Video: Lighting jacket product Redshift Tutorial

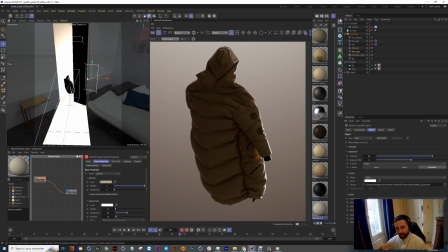And as you can see, shape of my area line is about the same shape than my product.
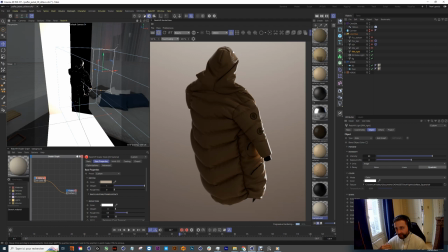So that's why the light line can begin exactly what I want here and finish exactly what I want here. And you have to play with intensity to having something strong but not so strong for the light still be
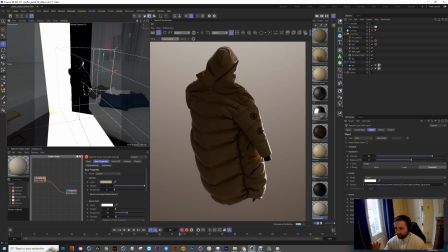good even when you will be adjusting next.
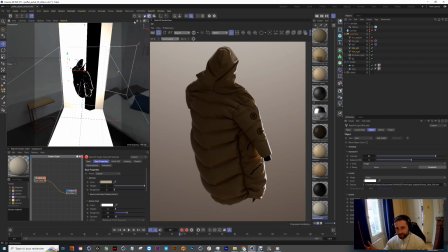After I've got a rim left, same principle,
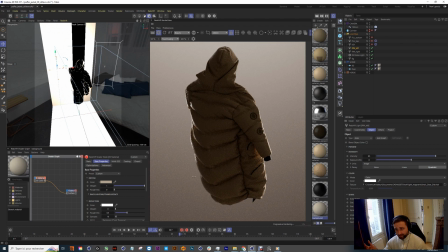but for my left side, yeah. So now we start having something interesting. Next, I've got a key light.
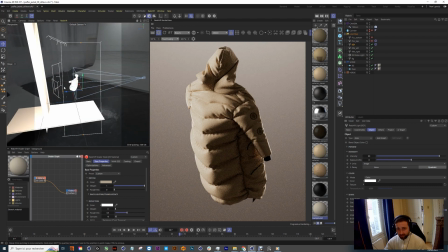So as you can see, this key light, I place it on the left side and a little bit from the back of my scene.
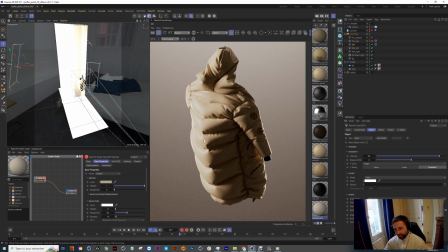And I place it for we feel volume here. You see, you place your light about all your product volume R. I want
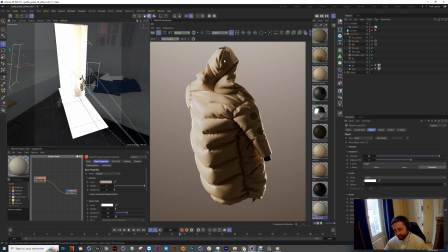to see this nice light line, invisible line of my product. You see, a puffer is curvy model, so I want to make a little bit more feeling about this curvy shape.
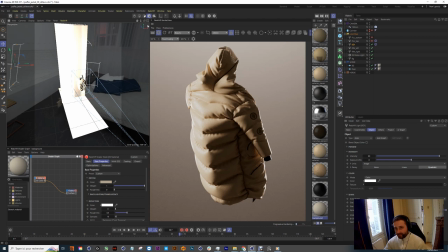So my key light, that's the light will be drastically important for understanding volume of my product. And for finish, we've got
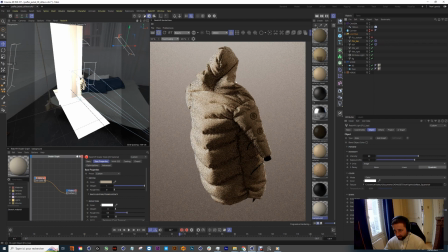our fill light line, as you can see here, and a fill bottom light. To give some information here,
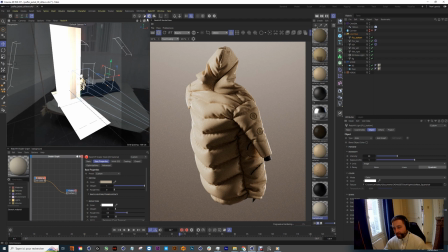and don't be too dramatic of what I want to say to the visualizer, to the spectator. I want something dramatic, but not too much.
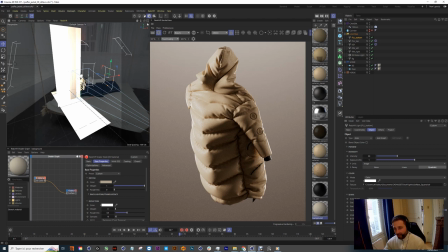I still want something quite good looking and not too dramatic. So the fill light is for attenuate filling of our key light.
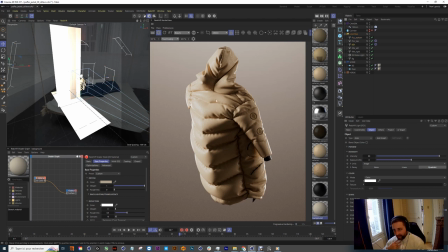But as you can see, this dark area light we've got, because
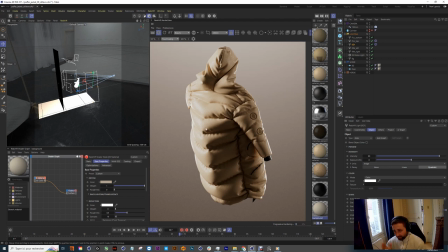no area light from the front are really, really important. So this is a kind of lighting you can use for every product.
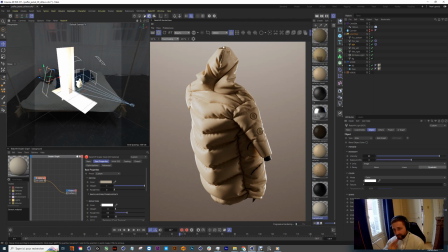And this is this variation of dark area and bright area that will make your stills appreciable and interesting.
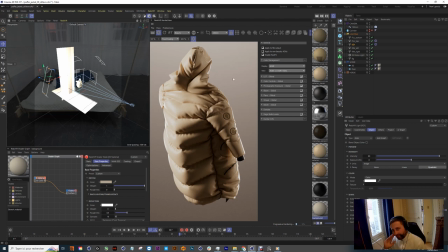And last time on my Redshift parameters, I'm using a lute. So you can create your own lute or see on the internet. It's a basic setup, but you can also do adjustment and After Effects.
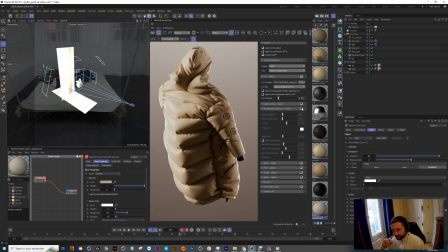And I play with, as you can see, my f-stop.
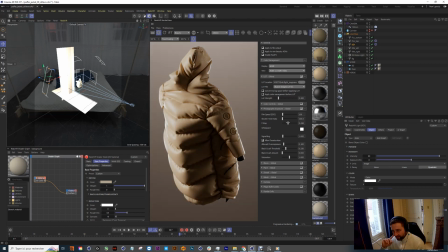By default, is something like 8, I think.